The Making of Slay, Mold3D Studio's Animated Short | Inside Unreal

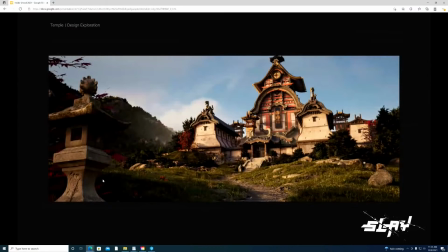(28:47)
So if you go look back at sorry about the switching here, going back to the temple, we have kind of a similar type of overall, form, where we have the tall shape of the temple in the middle, and we have what we call the dorms on the sides, and those kind of frame the entrance.
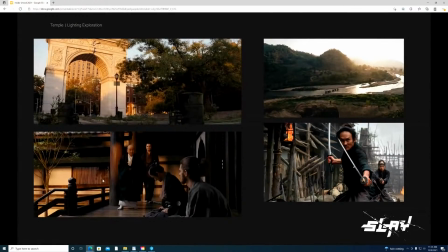(29:08)
Let's see here. Some of this stuff. These are just more images of reference that we pulled together. Some of it might be lighting reference or inspiration or staging or color, mood, that kind of thing.
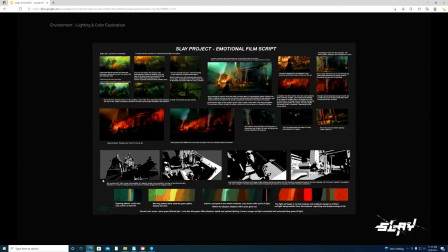(29:27)
We also worked with some amazing concept artists. This is some artwork from my old friend Sam Mitchlap, who I worked with at DreamWorks Animation. And I explained in the beginning, we were going for a way more stylized look. It was going to be almost cartoony, right?
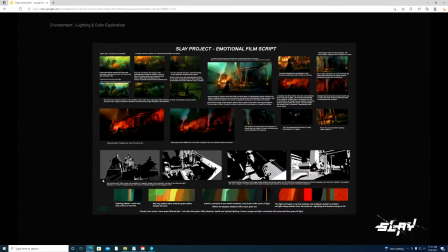(29:45)
So Sam, coming from feature animation, I thought would be a great person to work with. So he created some amazing color scripts for us.
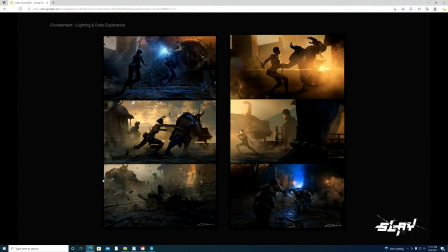(29:53)
And we also worked with another awesome concept artist called Derek Zabrowski, who created some other color keys for us. As you can see here, there's some similar, for those of you guys that have seen the short, there's some similar shots that ended up in the short.
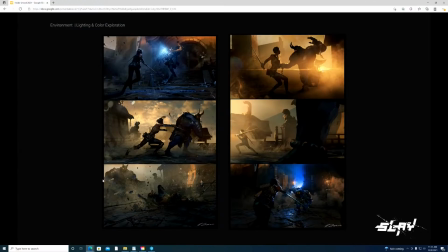(30:09)
But as you can see here, it was way more colorful and dark, which I thought was actually a pretty cool look. It's something that we initially explored, but it
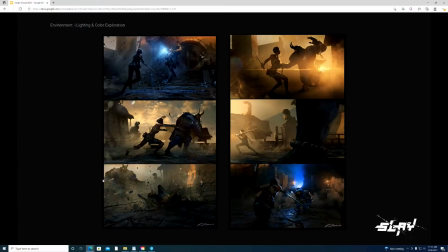(30:21)
just started becoming problematic with the lighting, and we felt that it being outside, we wanted to create like a less cartoony look. So getting this kind of contrast and saturated colors didn't make as much sense as we went into our lighting design.
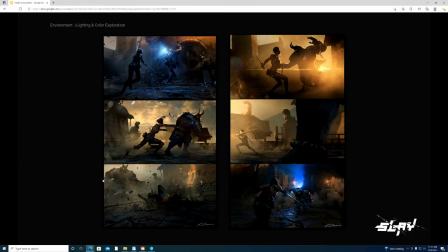(30:38)
So we started pulling away from this look and towards a more naturalistic type of look.
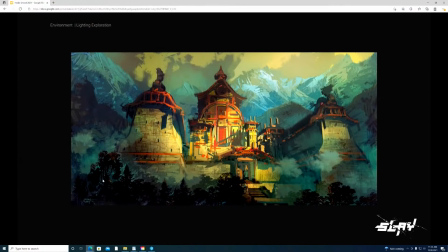(30:43)
Here's some more. If you can back up to that one, because I do want to add something to that.
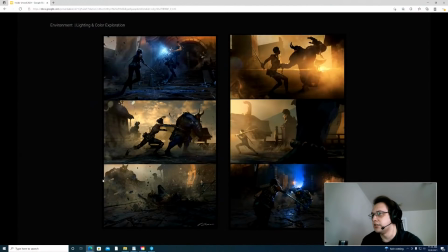(30:49)
And so just to add on with the lighting design that we ended up going with as well, is like the main reason why we really stopped with this overall like stylized version is because the continuity between each shot,
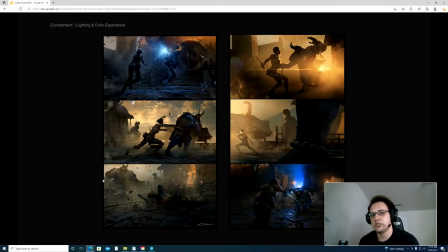(31:02)
like having to follow one after the other, would require such a drastic change from one to the next that it would actually be more work on our end, trying to like relight, hide buildings, because like as you can see on the right side, right middle, where Echo's holding the sword and go into that pose,
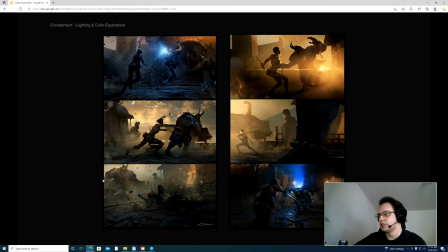(31:22)
she like all the light that's coming from her there versus like literally if you look at the one that's almost directly to her left, like to the left of that one, those are just two completely different lighting scenarios where it would be more of a pain to actually try to relight each individual scene.
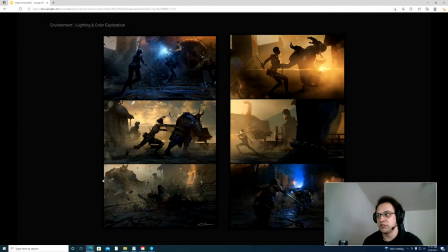(31:41)
That would almost end it. That could actually potentially end up making us push the deadline or go, over the deadline of what we initially thought of in terms of like how long lighting would take us.
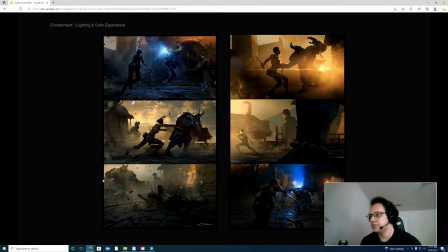(31:57)
Yeah, and also an interesting thing that we discovered as we were lighting is that you look at this concept art and the lighting is beautiful, but it's kind of slightly different in every shot. So in some cases it comes from the right hand side, and others it comes from the front of the temple,
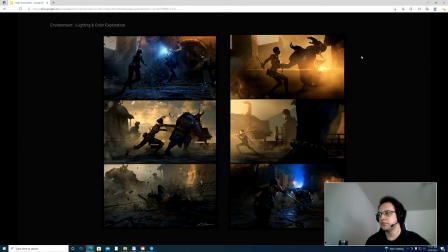(32:13)
and we had to keep consistency to some degree because in films there's you could do kind of whatever you want. I mean there's rules, but many times some filmmakers might change the composition or the framing or even the lighting direction just to suit the shot and to make it more appealing.
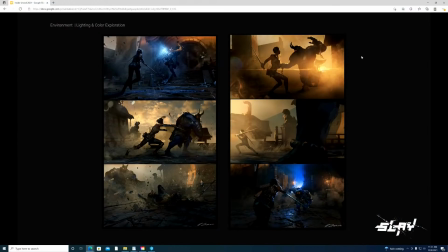(32:31)
So we knew that we had some flexibility, but as Jesus was mentioning, each one of these is so drastic that we had to kind of stick to one base foundation of lighting that could drive the shots moving forward.
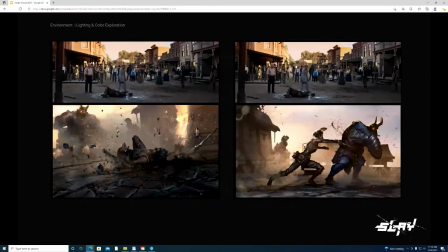(32:46)
Actually, I'm going to jump ahead a couple frames here to show you kind of where we landed.